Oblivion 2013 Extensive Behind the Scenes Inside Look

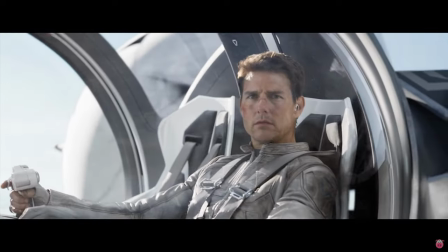Sixty years ago, Earth was attacked. We won the war, but they destroyed half the planet.
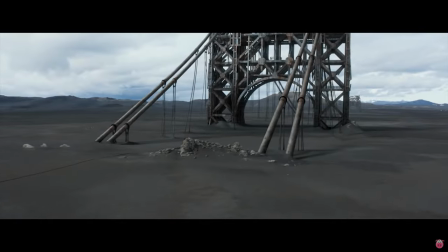Everyone's been evacuated. We're the mop-up crew.
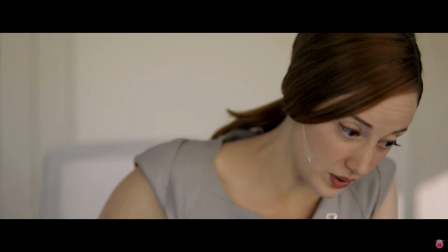This is Mission Control. Are you an effective team? We are an effective team. I'll buy you two a round of drinks when you get up here.
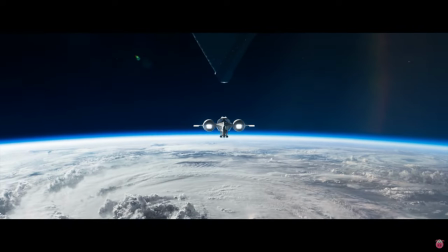Two more weeks, Jack, and we can finally leave and join the others. Don't take any chances.
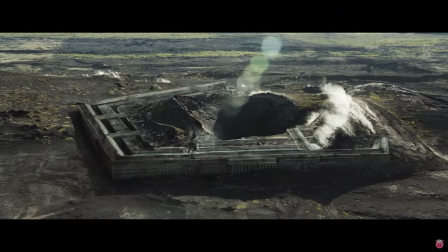Jack is one of the last humans left on Earth after a massive war that has left Earth basically uninhabitable.
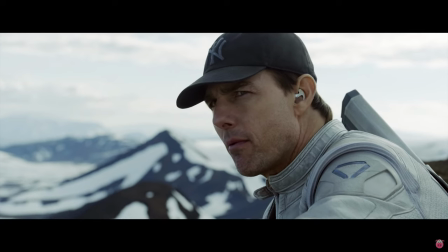Doesn't seem right. We won the war. Now we have to leave.
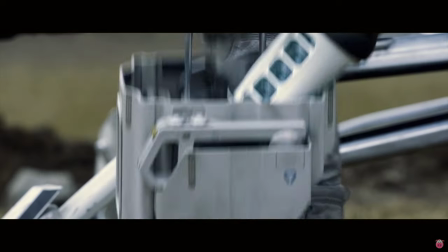He's a futuristic blue-collar guy, basically. He fixes drones. He's fascinated with the relics of the past, the Yankees cap, which he finds.
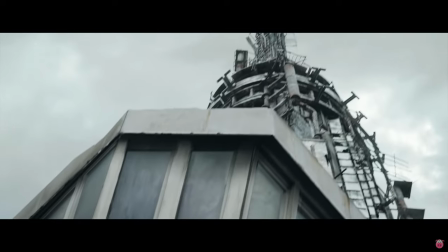When he finds the structures of old Earth, there's a connection to it that he can't quite explain.
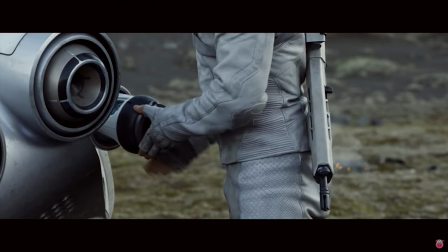Every day he goes down to Earth to do his job while trying to not get killed by the enemy.
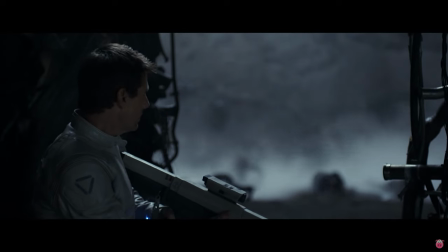It's very dangerous whenever Jack's on the surface because he's always vulnerable to an ambush.
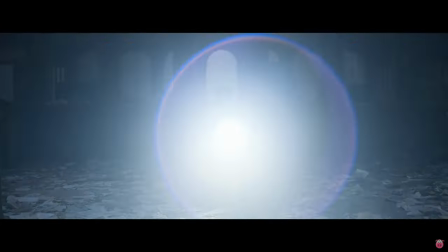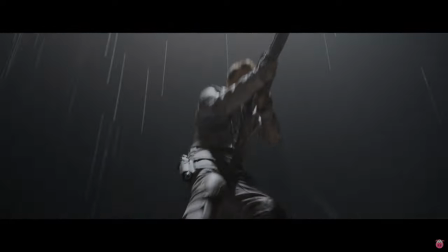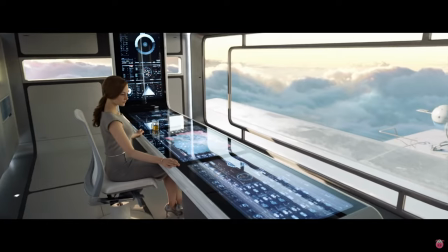Jack and Vicka are partners. She's his communication officer.
Systems are green.
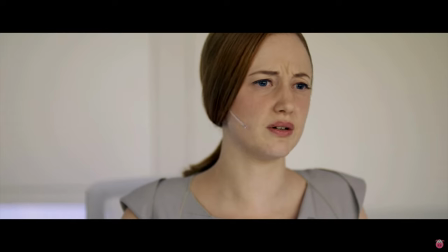You're clear, be careful out there. Where he's Am? No, you're not. You're right. Gotta work on that.
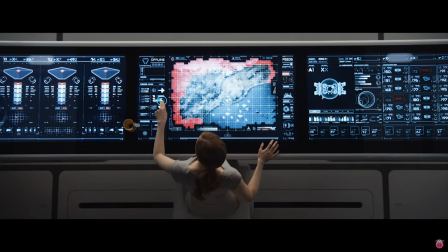They've been stationed here together, just the two of them, for the past five years.
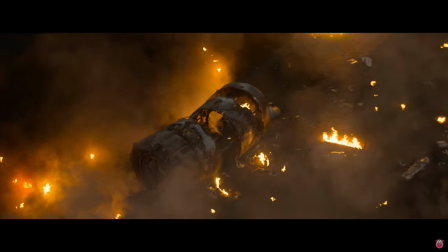One day, a spacecraft impacts near Jack's location.
Drones are mobile.
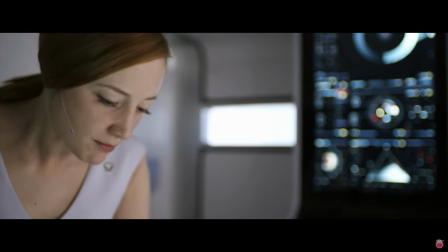Keep your tech out of there. They are human. Jack, Command wants you to stand down. The drones will handle this.
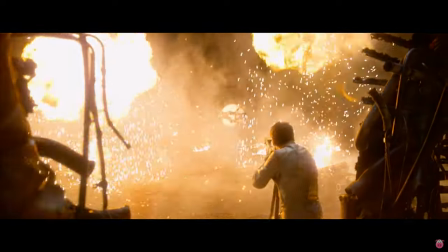That's a negative tower. They're firing on survivors.
Jack is trying to figure out what is happening here.
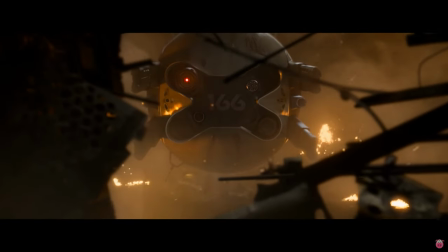Stand down! This is insubordinate behavior.
And in the wreckage, he finds this woman.
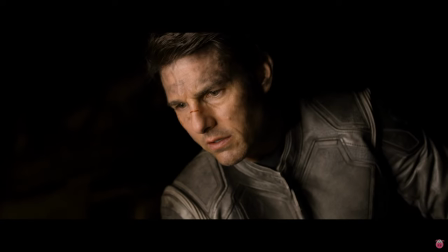Jack. How do you know my name? I've been watching you, Jack. It's time to learn the truth.
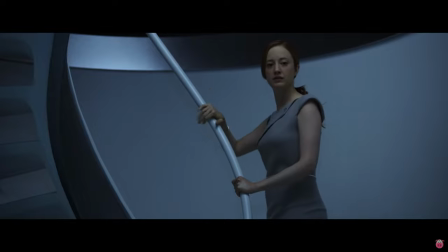You need to know what happened.
Everything that he knows becomes inverted.
What have you done?
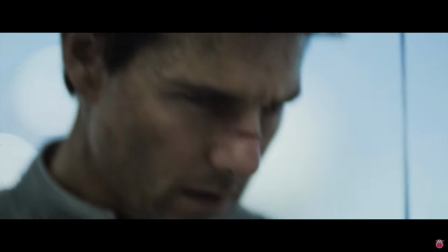I can't protect you. I'm still in the third team. No, we're not an effective team.
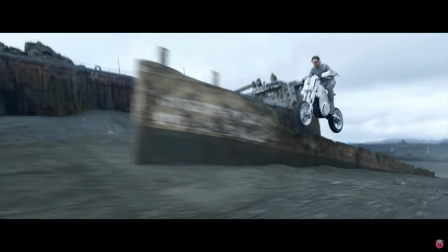The people you work for, lie to you.
Jack knows he has to fight.
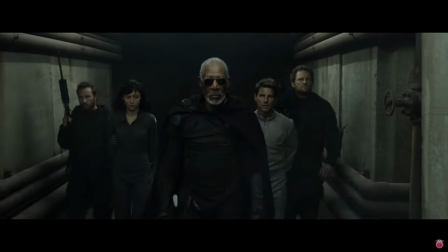Literally the world is at stake.
End this war. You don't have to die.
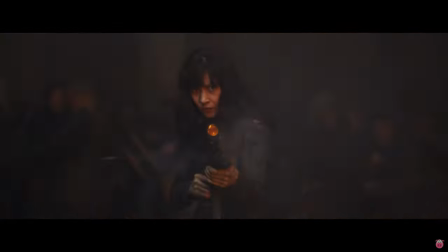They don't have to die. It's time to come home. I'm not gonna do that.
It's epic. It's just an epic story.
How are mankind to survive?
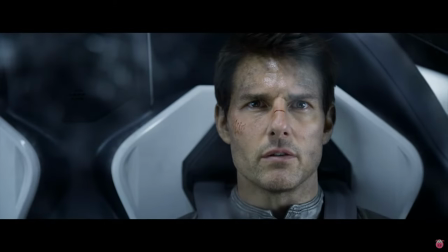This is the only way.
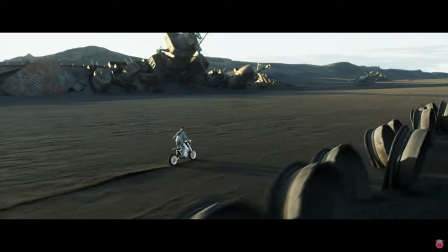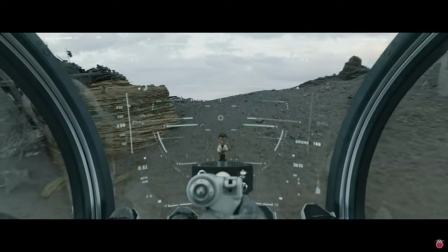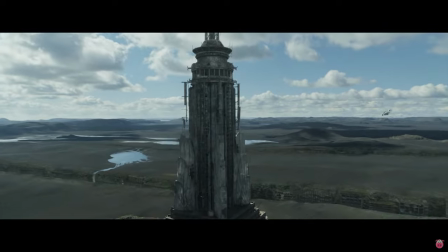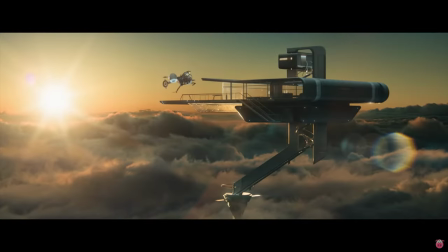When you look at this film, the level of artistry is pretty extraordinary.
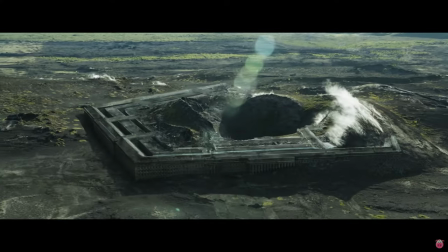The idea was to find an environment that looked ravaged from a war, but yet had color, signs of life.
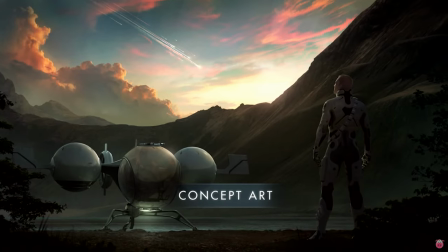I like the idea of doing a daytime science fiction movie because I felt like science fiction kind of went into the darkness.
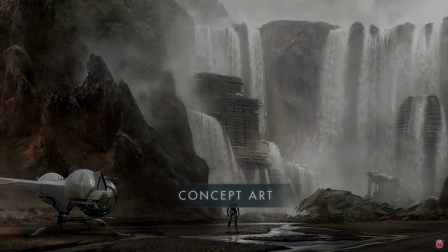Went into the inside of spaceship holes, and I wanted to kind of bring it back out into the daylight.
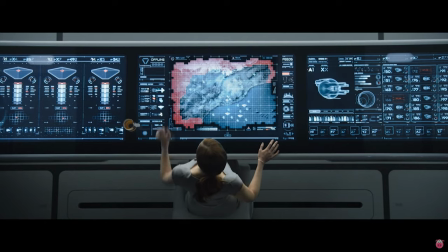All right, tech's coming in line in 30 seconds. Relaying coordinates now. Confirm visual.
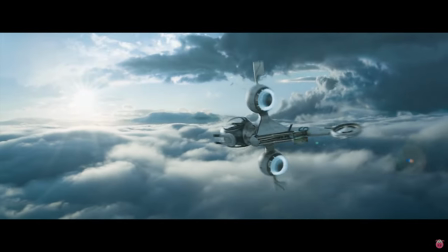Joe Kaczynski truly is a visionary filmmaker. He's a world creator. The two words that I had from the very beginning of the project was a beautiful desolation.
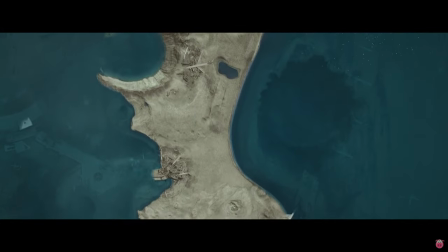It's almost primordial Earth. It feels like Earth the way it maybe looked a million years ago. It has a haunting beauty to it.
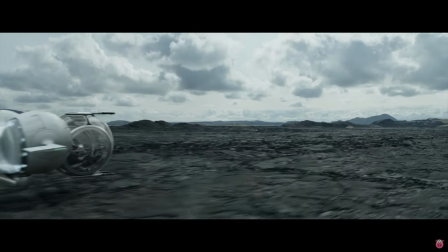But against that rugged landscape, I wanted to bring a very clean forward-looking technology.
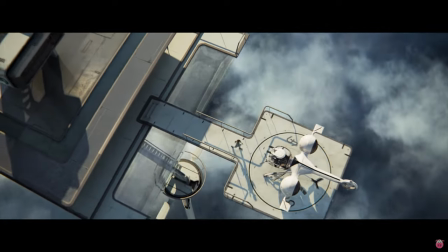This is Jack Harper.